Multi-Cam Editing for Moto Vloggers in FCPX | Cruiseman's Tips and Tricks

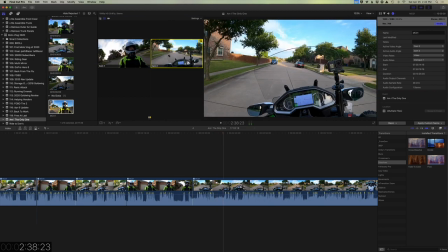31:22 now you'll also notice as i'm riding it's pretty early in the morning and there's a lot of sun at my back i'm very backlit it's hard to see
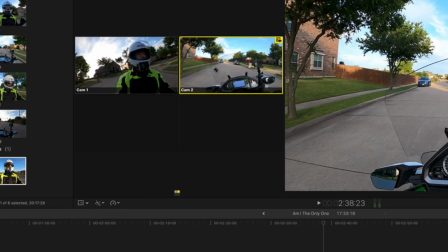31:31 in the angle viewer right now because they're very small thumbnails i'd prefer to keep as much of the view going forward like i like we
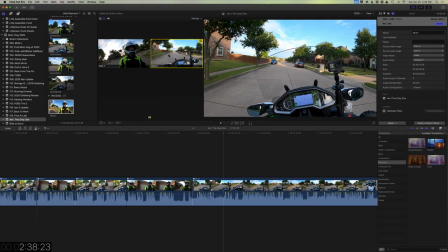31:41 have right now because we're getting better color, better contrast. If I switch back to the helmet view, like here, you can see I'm pretty backlit.
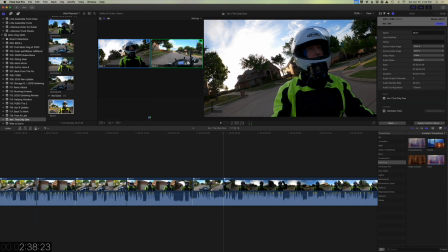31:52 It's almost hard to see my face. It's like I'm in a shadow.
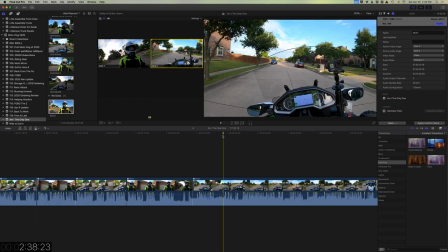31:55 So I'm going to undo that, and I'm going to keep this view or this angle until we get to the end of the street.
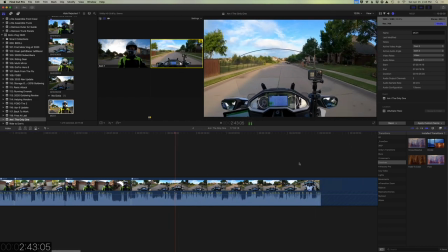32:04 So, and we've had some pretty good weather. We've actually had some decent weather the last couple of weeks.
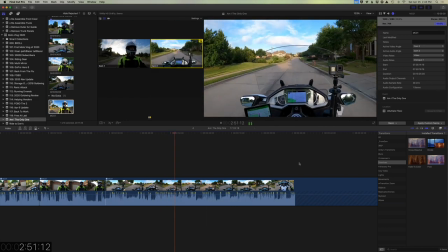32:12 When it's not raining, the weather's pretty nice. It's a little cool this morning. It's about 60, I'd say it's probably about 61 degrees, 62 degrees.
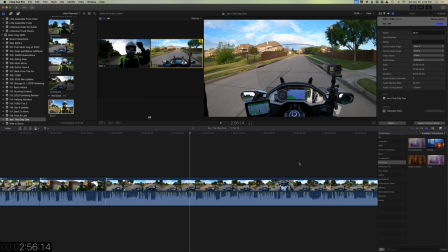32:22 Now, when I start getting to, you'll notice I'm about to pull my face shield down. A lot of times that kind of action I want people to see. So I'm going to back up a few frames here.
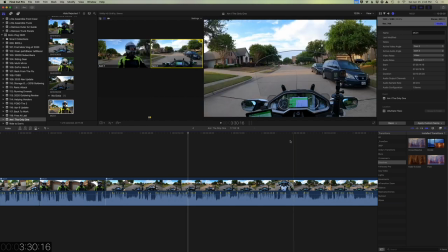32:39 and I'm going to go ahead and switch my angle just for a little bit right here
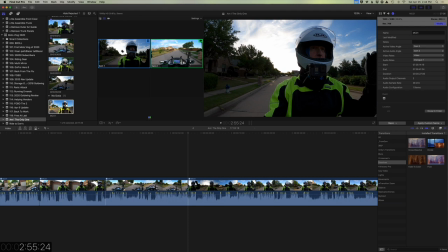32:45 and then they'll be able to see that I'm pulling my face shield down and it's one of those mornings where 61 degrees feels like 55 degrees so it's a little cool but it's nice
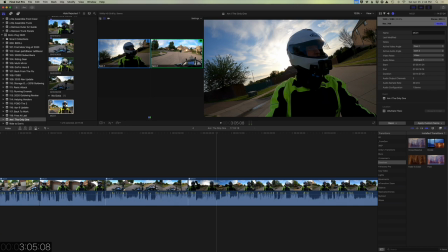32:58 now as I make the turn I'm going to switch my angle again right in the middle of the turn
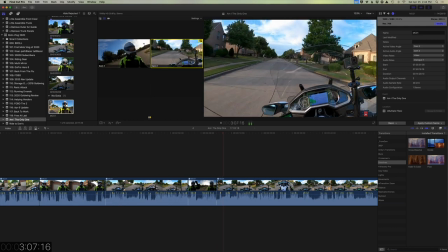33:05 I love it just tooling through the neighborhood.
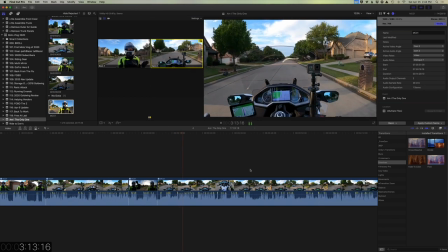33:11 Now, sometimes, not all the time, sometimes when I'm motor vlogging, I'm just drifting.
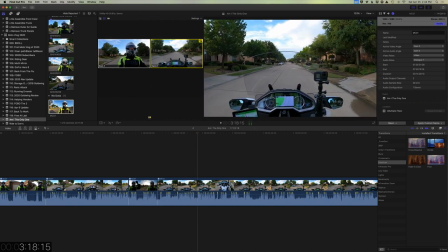33:17 I'm not...
Now I'm going to switch back to a helmet shot again because the color and contrast is pretty good right now.
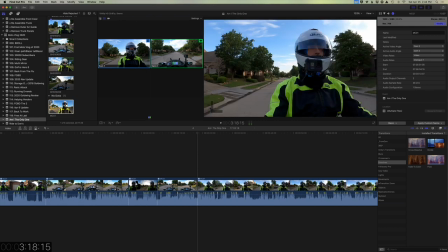33:25 I don't have that bright sun right behind me.
I'm not really planning what I'm going to say,
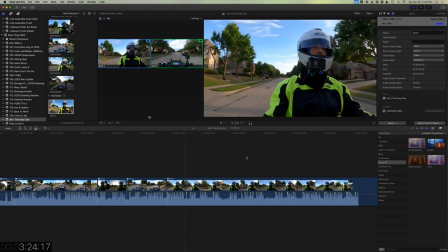33:32 but sometimes I make some notes and I tape them to my gas cap lid, as you can see here.
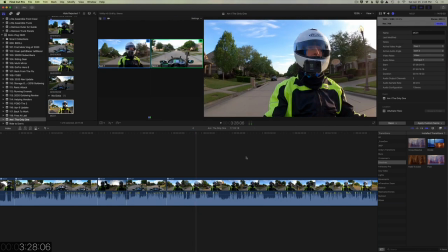33:40 Okay, now you'll notice I looked down, because I was wanting to show the notes that I have taped to my gas lid, my gas cap. So I want to show that in the video.
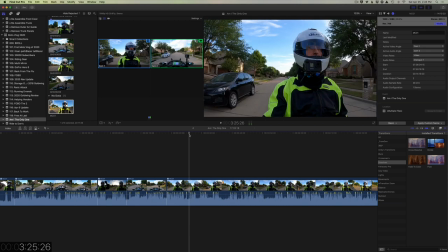33:53 So I'm going to back up here just a little bit, and I'll switch back just for a little bit, so you can see that.
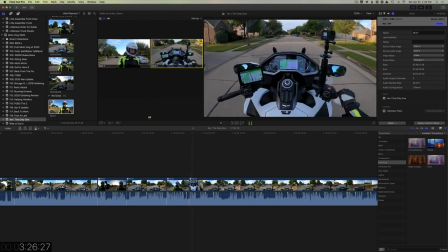34:01 Gas cap lid, as you can see here.
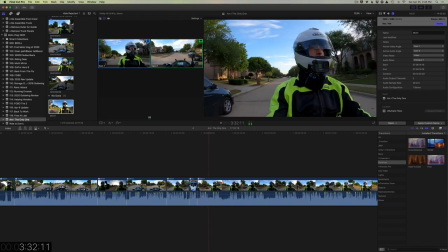34:05 Because there's a few things I want to make sure I talk about.
Okay, so let me replay those last few seconds for you.
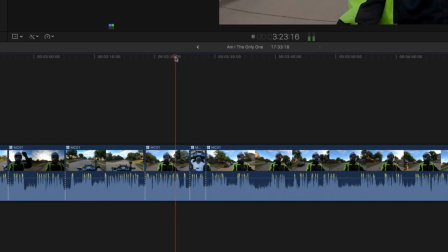34:12 Because I'm talking about that I take notes and I put them on my gas cap lid.
To my gas cap lid, as you can see here.
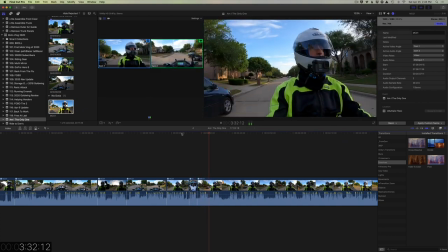34:22 Because there's a few things I want to make sure I talk about. And so I just kind of refer to those notes.
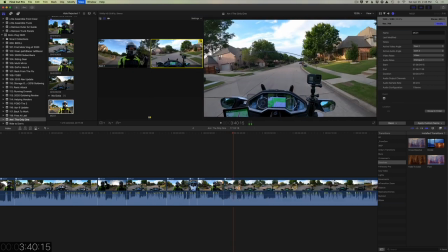34:31 Okay, so now I'm just switching back and forth. no particular reason. I'm basically just trying to break up the video. If the viewer is looking for more than 10 or 15 seconds at the same thing, it gets real boring.
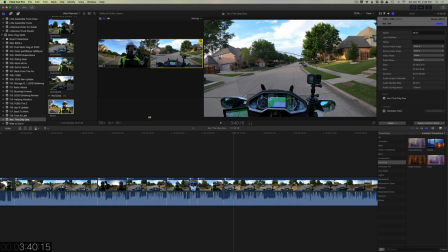34:48 Mine tends to wander and actually it's more like three or four seconds. If you, if you'll start watching television programmings, television shows, movies, you'll notice they never stay on the same angle or the same scene for more than just a few seconds
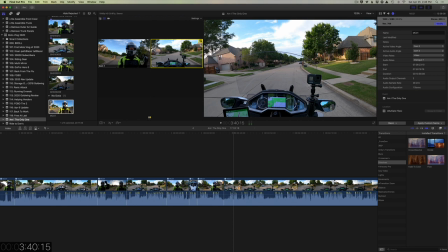35:05 they're either zooming in or zooming out or they're a wide angle or a tight shot or something like that well we don't have that many tools to work with when you're doing a moto vlog obviously we've only got two cameras so i'm just trying to break it up
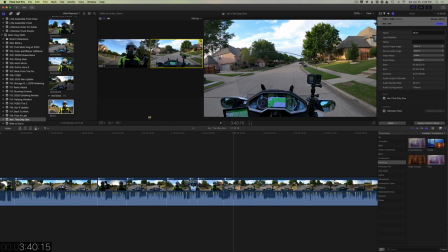35:21 visually as much as possible so that we're maintaining the uh the viewers interest turned on right now.